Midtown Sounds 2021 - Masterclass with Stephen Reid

This is a tiny little guitar, and that is terrible, terrible lighting. So let's go and fix the lighting now. Let's go and fix the lighting now. I'm much better at lighting than I am at playing the tiny guitar, so let's get started. I'm Stephen, I'm a commercial filmmaker. so I work with professional lights and lighting scenes and things like that all the time but what I wanted to do for this video was to show you how you can get good lighting at home but only using what's available so I'm going to do it with two table lamps I'm going to show you a look for two table lamps and that's for when you know you don't have access to daylight so there's going to be two things I'll show you I'll show you the look without daylight so if you're filming at night after dark and they'll show you what you can get if you just use natural light but let's get started one of the most important things you can do if you're trying to light a scene is cut out all the lights and then you can see where the
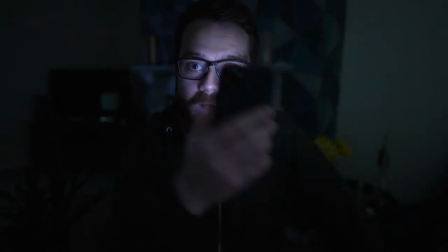light is coming from so you can still just about see me in here you can see how bright my my phone is now by comparison and actually i can use my phone to
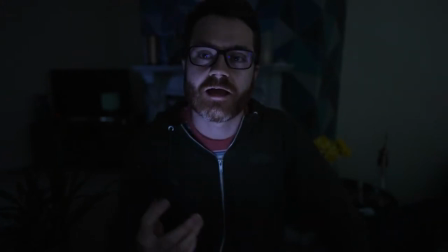show you just a few principles of of lighting and it's how the direction of the light changes how things look so I'll lean in here so you can see light from underneath makes you look pretty horrendous light from the side creates dramatic shadows
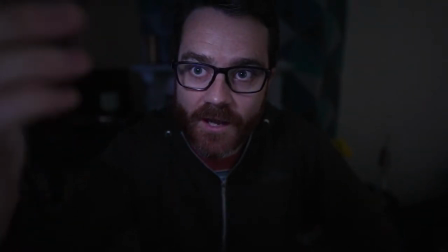on your face and if you bring the light around to the front and lift it up suddenly
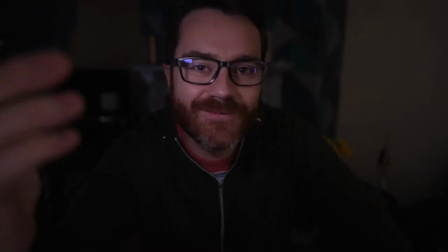that makes you look as good as you're going to look bring it too high you start to get shadows under the eyes it doesn't look
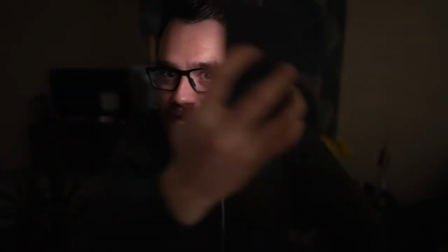good and you bring it down too low it doesn't look good again so just this simple test we can see a light in front of the face and slightly above it is the ideal position and that is probably one of the most important things you can learn when trying to light for filming yourself. Yes so as I said I've got two lights and I'm going to start by switching on this one in the background. Okay so that light is on and why have I put that on?
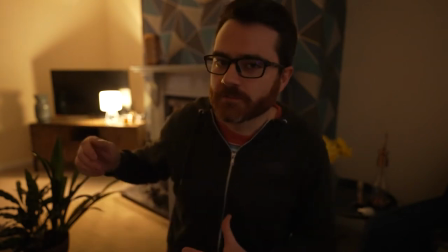I've simply switched it on because having a light in the background just adds a little bit of interest and detail back there and if that was switched off,
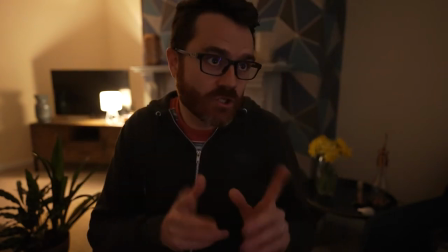it would be dark and boring. So I said two lights and my, where do you see my second light? This is going to be my main light, my primary light, the key light, as you would call it in video terms. This is what I'm using. This is just a table lamp with a slightly blue lamp shade on it. And this will work, this will work. Now you probably don't want to use a lamp that's got something like a really strong color on it like this one because you know unless you're going for the
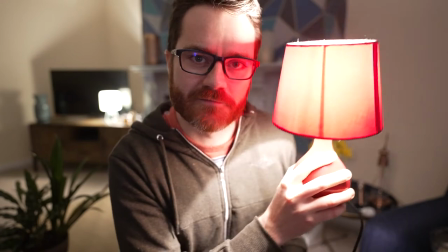you know the really terrifying red faced look try and find
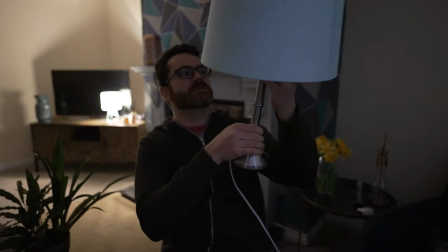a lampshade that's got a neutral color let's switch this on there we go so even with this right you can see i'm overexposed here but i'll adjust that in a second where you place the light will
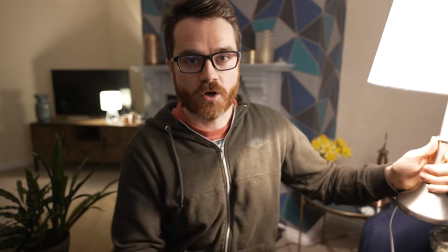depend on what look you're going for so if you're the grizzled singer-songwriter type like Mr. Rocks you might want to put it
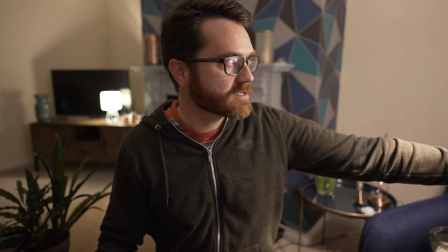off to the side so you do have a bit of shadow in your face but if you want to go for maximum
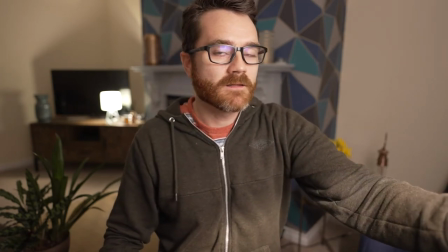flattery you want to place the light almost directly in front of you and above
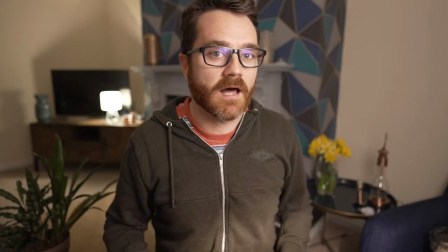eye level so the bulb should be above your eyes and the lamp should be as close to your face as possible.
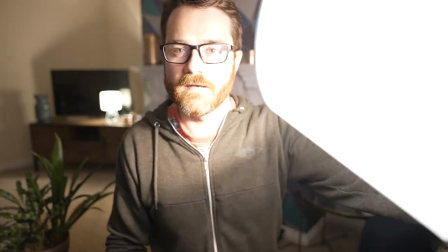Now you can do this with the lampshade off but the problem is it's a much harsher light. Whereas if you're getting the light through the lampshade it's diffused, it spreads out in your face that just it just looks bare.
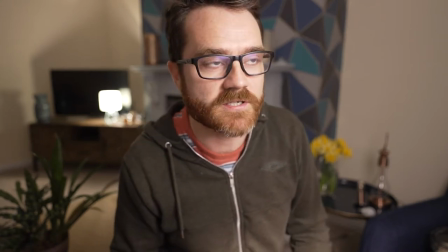What you're really hoping to achieve with this is controlling where the light falls and where the shadows fall, particularly a shadow under the chin.
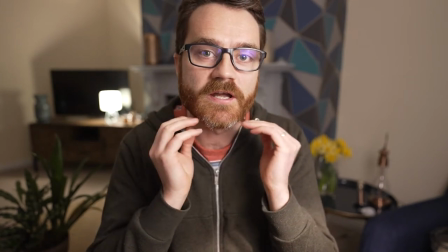You know you want some kind of shadow down under here just helps define the face a bit.